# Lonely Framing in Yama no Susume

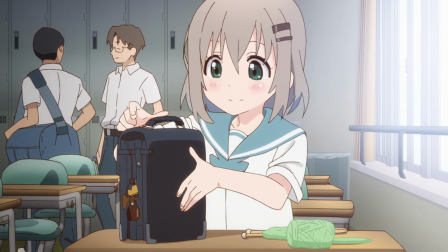One fall weekend in Yama no Susume, shy Aoi Yukimura goes to the city with her classmates,
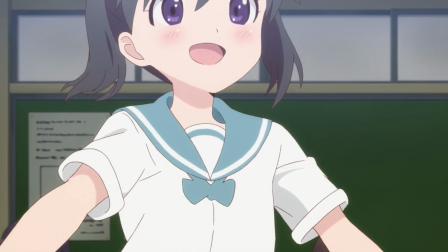while outgoing Hinata Kuraue spends the day mostly alone.
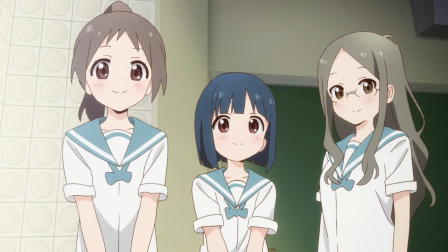Best friends Aoi and Hinata have been going through a weird rough patch recently.
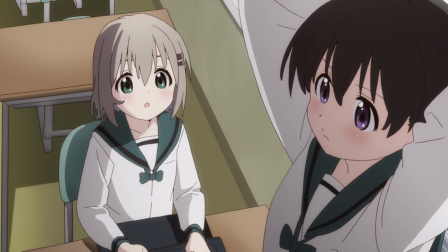Nothing has happened between them, but they've been awkward and accidentally distant.
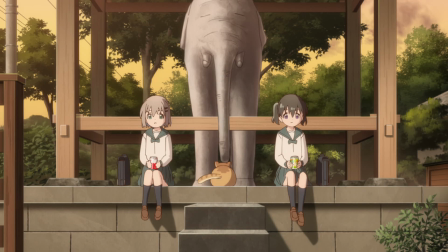Today's subject, Season 3, Episode 10, isn't the peak of their unease, but it places their discord front and center.
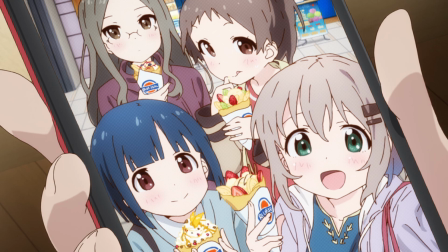As the two go their separate ways for the day, Aoi's strengthening bonds and Hinata's lonely soul-searching are made
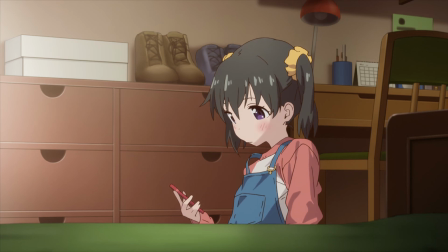to feel more personal and impactful by impressive storyboarding throughout the episode.
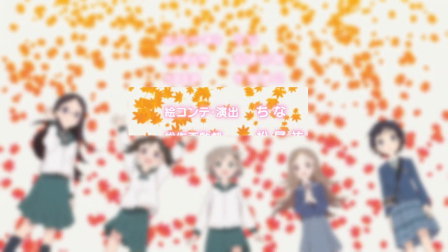And for that, we have to thank the animator China, who directed and storyboarded this episode.
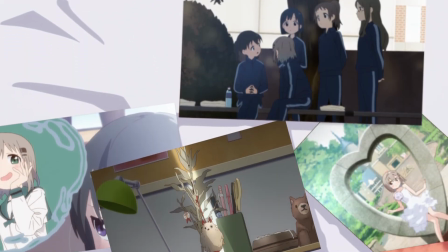Here, China uses 3 visual patterns, or motifs,
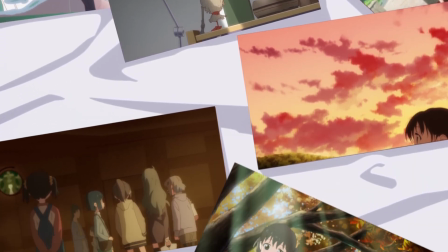to help the audience empathize with Hinata's unsure feelings and be proud of Aoi's growing friendships.
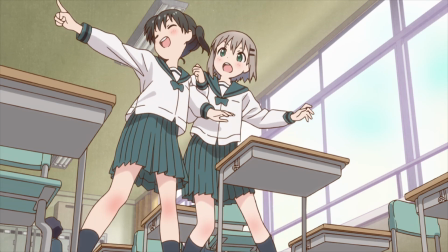Today, I'll generally step through the episode, point out these 3 motifs, and tie them back into the themes and narrative that they support.
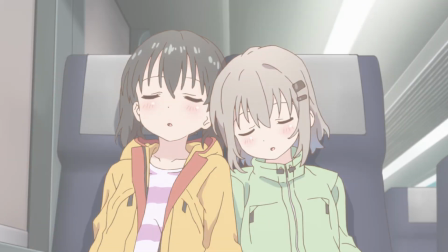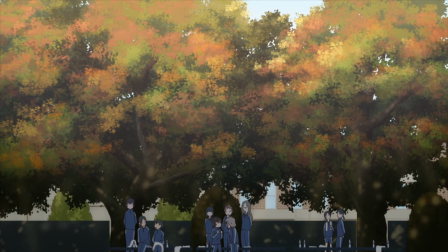We begin on Aoi and Hinata and their friends planning a trip to Ikebukuro.
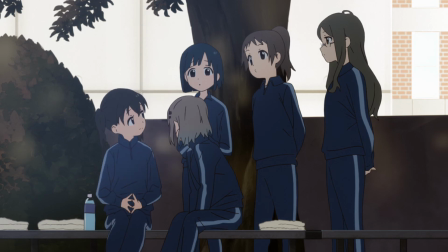Hinata can't join them. She already has family plans.
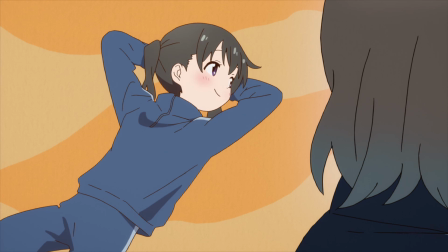Aoi, when asked, is initially hesitant, but after imagining Hinata's teasing,
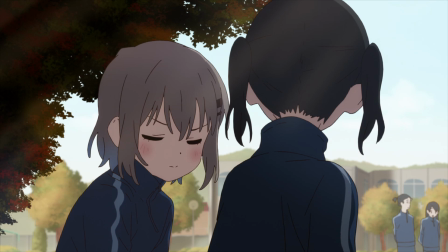surprisingly, yet firmly announces she's going.
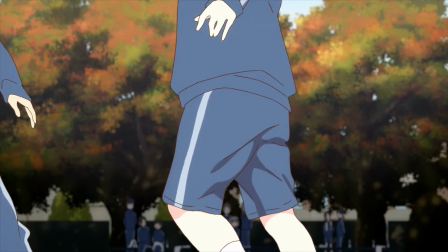Backing up a bit, the first frames of this scene demonstrate the first standout motif of this episode.
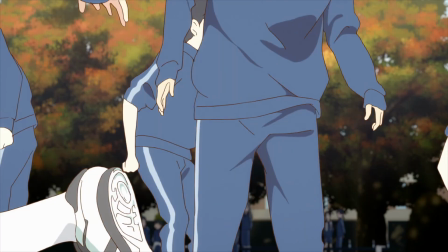We open on students playing soccer in the foreground.
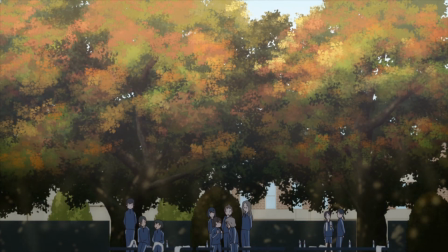After they run off screen, the focus slides to the background where our subjects have already begun their conversation. One shot with 2 layers that naturally contextualize each other.
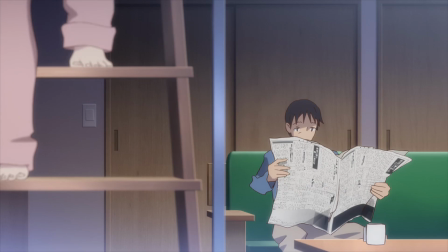Sometimes this practice is used to add simple depth to a scene.
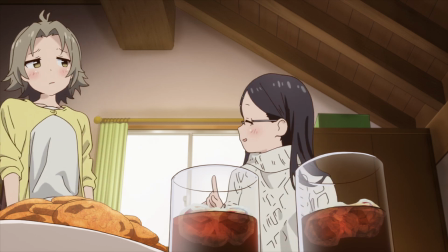The key takeaway, though, is when the separation guides us to contrast the subjects of each layer.
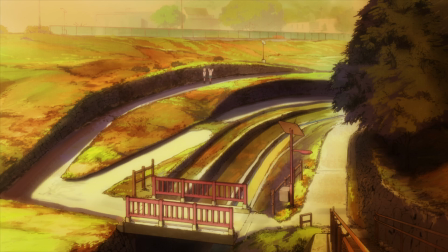The second scene here introduces the second of the 3 motifs.
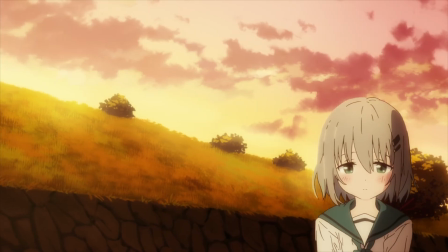The pattern is framing a character way off to one side, the rest of the frame exposing a great deal of empty space.
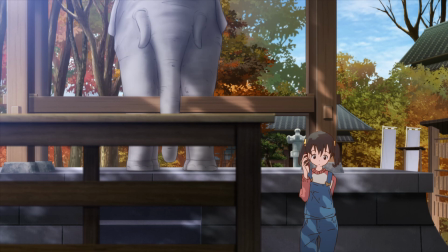This episode largely follows Hinata during her day alone, and this framing will constantly evoke feelings of loneliness.
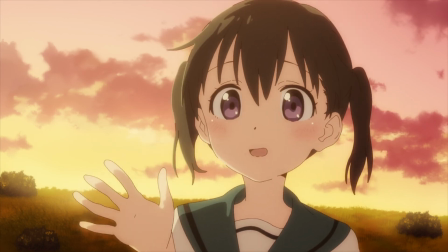Lastly, speaking of following Hinata, throughout the episode, the storytelling often closely follows Hinata's perspective,
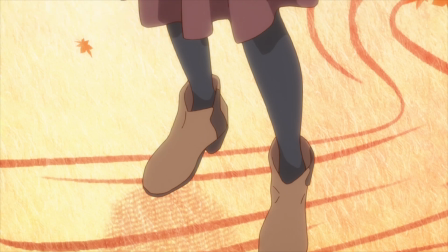sometimes literally and sometimes figuratively. For example, here is Hinata's first-person view of Kaide's outfit for the day.
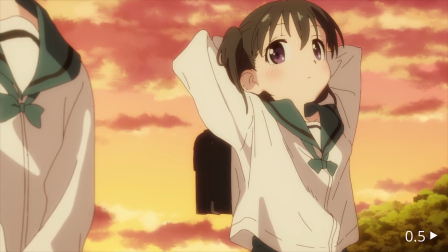Less literally, in Scene 2 here, Aoi isn't fully on screen,
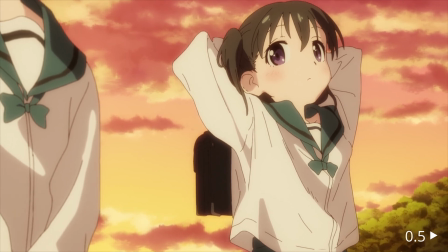perhaps indicating that Hinata's perspective doesn't fully see her either.
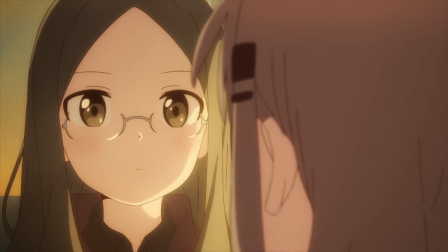Seeing a character's perspective makes these scenes more personal and the audience more empathetic.
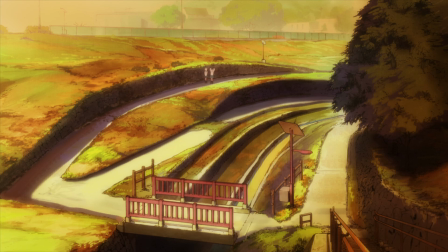Examples of these motifs show up as early as the end of this very scene.
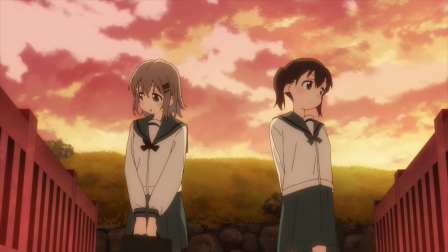After Hinata and Aoi awkwardly part ways for the weekend, Aoi runs home, and all 3 of these motifs pop up once more.
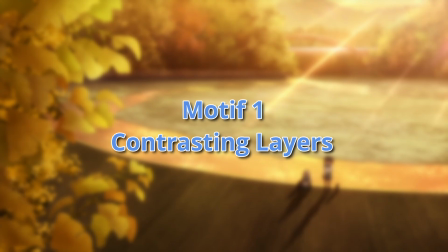First, contrasting layers.
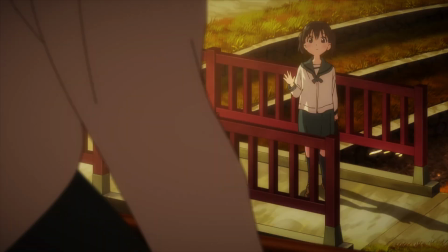Aoi, running out of frame, highlights the great distance between her in the foreground and Hinata left behind in the background.
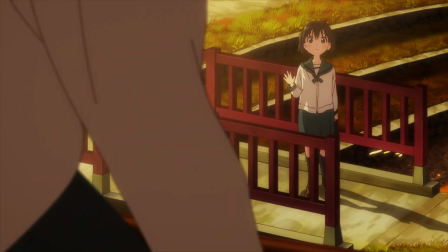As she leaves, Hinata can't, and therefore the audience can't, glimpse her face, masking Aoi's feelings from us.
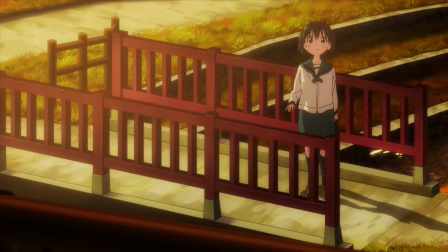We observe Hinata's perspective. And finally, lonely framing.